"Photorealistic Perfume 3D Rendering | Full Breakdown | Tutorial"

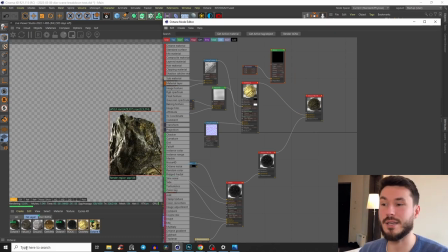(28:44)
So now our rock is like a dirty nugget. And yeah, and that's basically it.
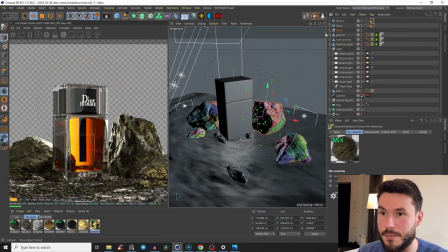(28:49)
So we have like this example here and yeah, just place them everywhere around.
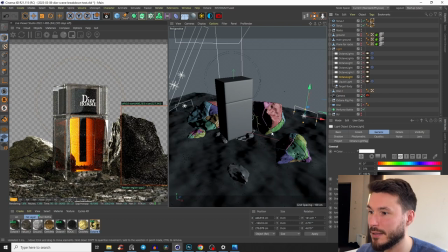(28:55)
But then I realized, so we had like our first light here, that this right side wasn't like so much shining. I just wanted to bring a little bit more of light. So yeah, this is doing like this light here.
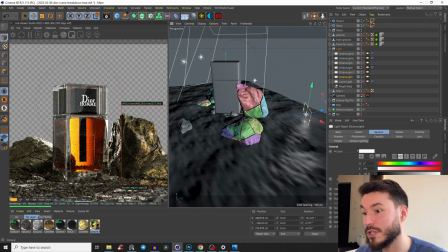(29:07)
It's, you see, it's also on the ground. So it's not lighting up the whole rock. I just wanted to bring it kind of a, yeah, some light behind the rock, but on the ground. So just to lighten up a little bit more the rock.
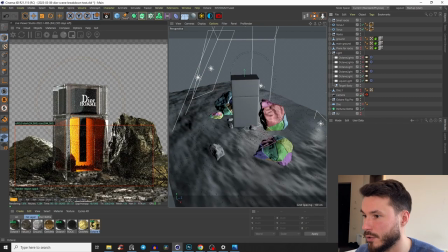(29:24)
Then if we activate like here our two lights that we have set up and check out the whole image, you see like this contrast was too strong.
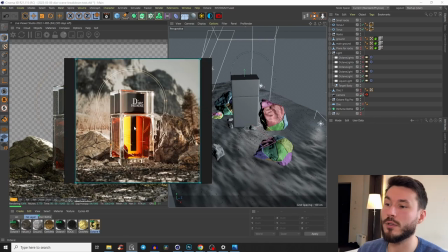(29:36)
And in general, like this part was too dark because I knew already I wanted to place it like some kind of a nature in daylight.
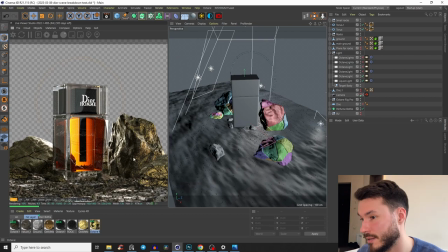(29:44)
So everything should be much, much brighter because those parts can't be so dark in daylight.
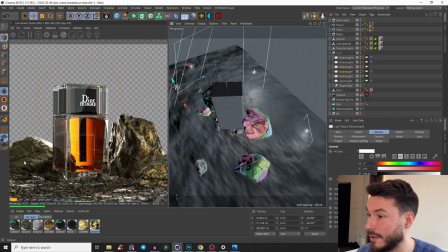(29:49)
So I've created here on the left side to fill in those shadows here, because from the HDRI environment, the light comes from right. So we have to fill in all of this area here.
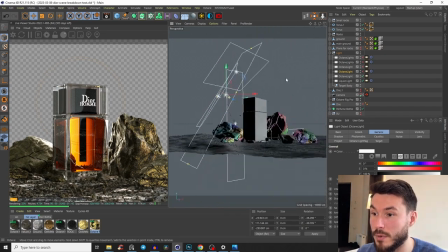(30:03)
And that's what I'm doing with this big light here.
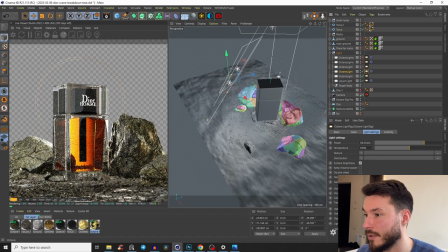(30:06)
And if you see, bam, everything is much more brighter and much more daylight. Yeah, and you see we also get like much more color and everything is just to much more brighten up. So always think, is it like in the morning, is this evening sun, then everything would be much more yellowish, orangey.
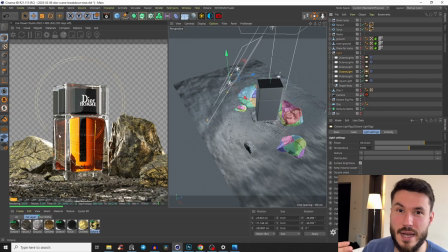(30:26)
Is this like after the sunset, so then everything would be a little bit more darker and all that stuff. Or is it like bright daylight, then everything has to be much more brighter.
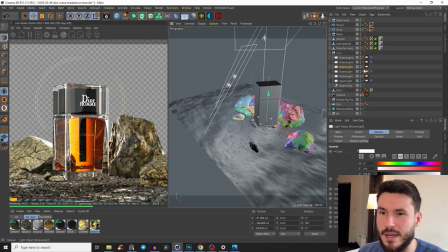(30:37)
Yeah, so think about that. Then I have a light, I figured out it was not so important, but I just wanted,
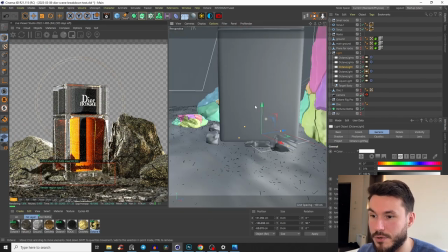(30:44)
if we see it here, you see it's like literally just beneath the bottle, and just to add like some edges, because without this light you see it's already looking good, but I just wanted to bring some sharp edges,
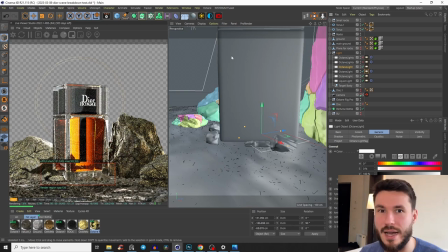(31:00)
because yeah, if you watch my tutorials, I just like highlights and sharp edges and to emphasize all that, because that makes it everything pop. It's like outlines of a graffiti piece or something. It just emphasizes it. But yeah, anyway. But that's already it.
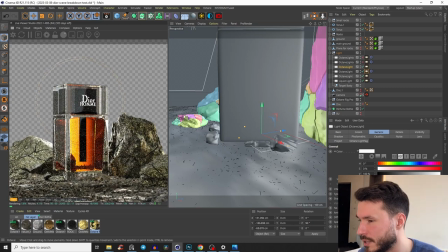(31:17)
I have here some other light sources, but those weren't so important. And that's basically it.
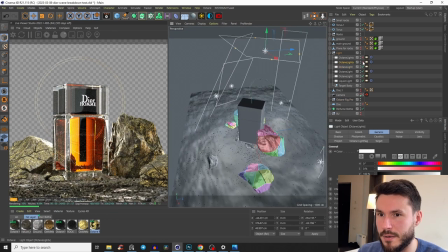(31:23)
Try different light settings up. Maybe here I have like some light here on the top, but then it was, yeah, too bright and all that stuff. So I don't like that. And play a little bit more around with the ground. Add very small, tiny gravel stones. Add a lot of them.
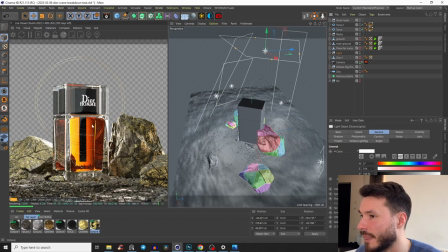(31:42)
But I think that looks really cool. I like this gold. I like also, if you see here, that we will do in the post,
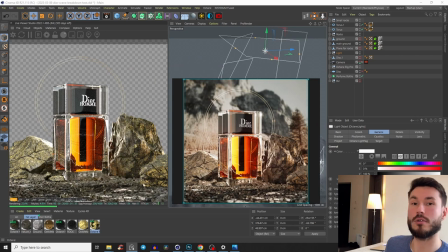(31:51)
that here this gold is like literally gold and yellowish, but it's also like we have a lot of green tones.
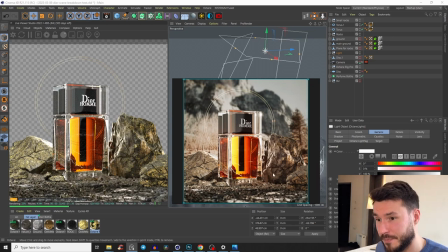(31:58)
I don't know why. But here on our render, everything is like one kind of color scheme. So everything is like this reddish, like whiskey kind of stuff, brownish, and not so yellowish and punchy. And that's really cool.
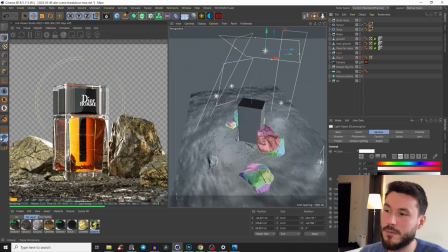(32:16)
But I knew it already here, but I know that the render is making just like 70 or 80%, because I know like everything what has to do with color, I'm not doing very often in the render,
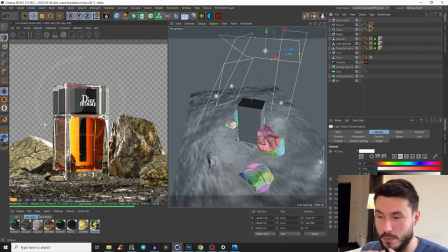(32:30)
because it's here in the 3D tweaking much more than if it's then easier in Photoshop.
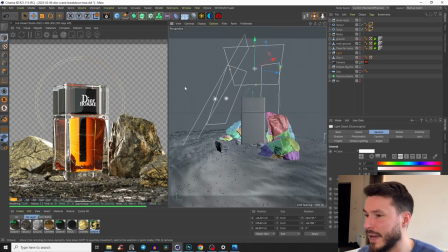(32:37)
But yeah, it also depends on various things, but here I could just fix it in Photoshop and just have even more fun there in Photoshop. So I will show you that in a second. So we can render that out. Oh, and of course the depth of field.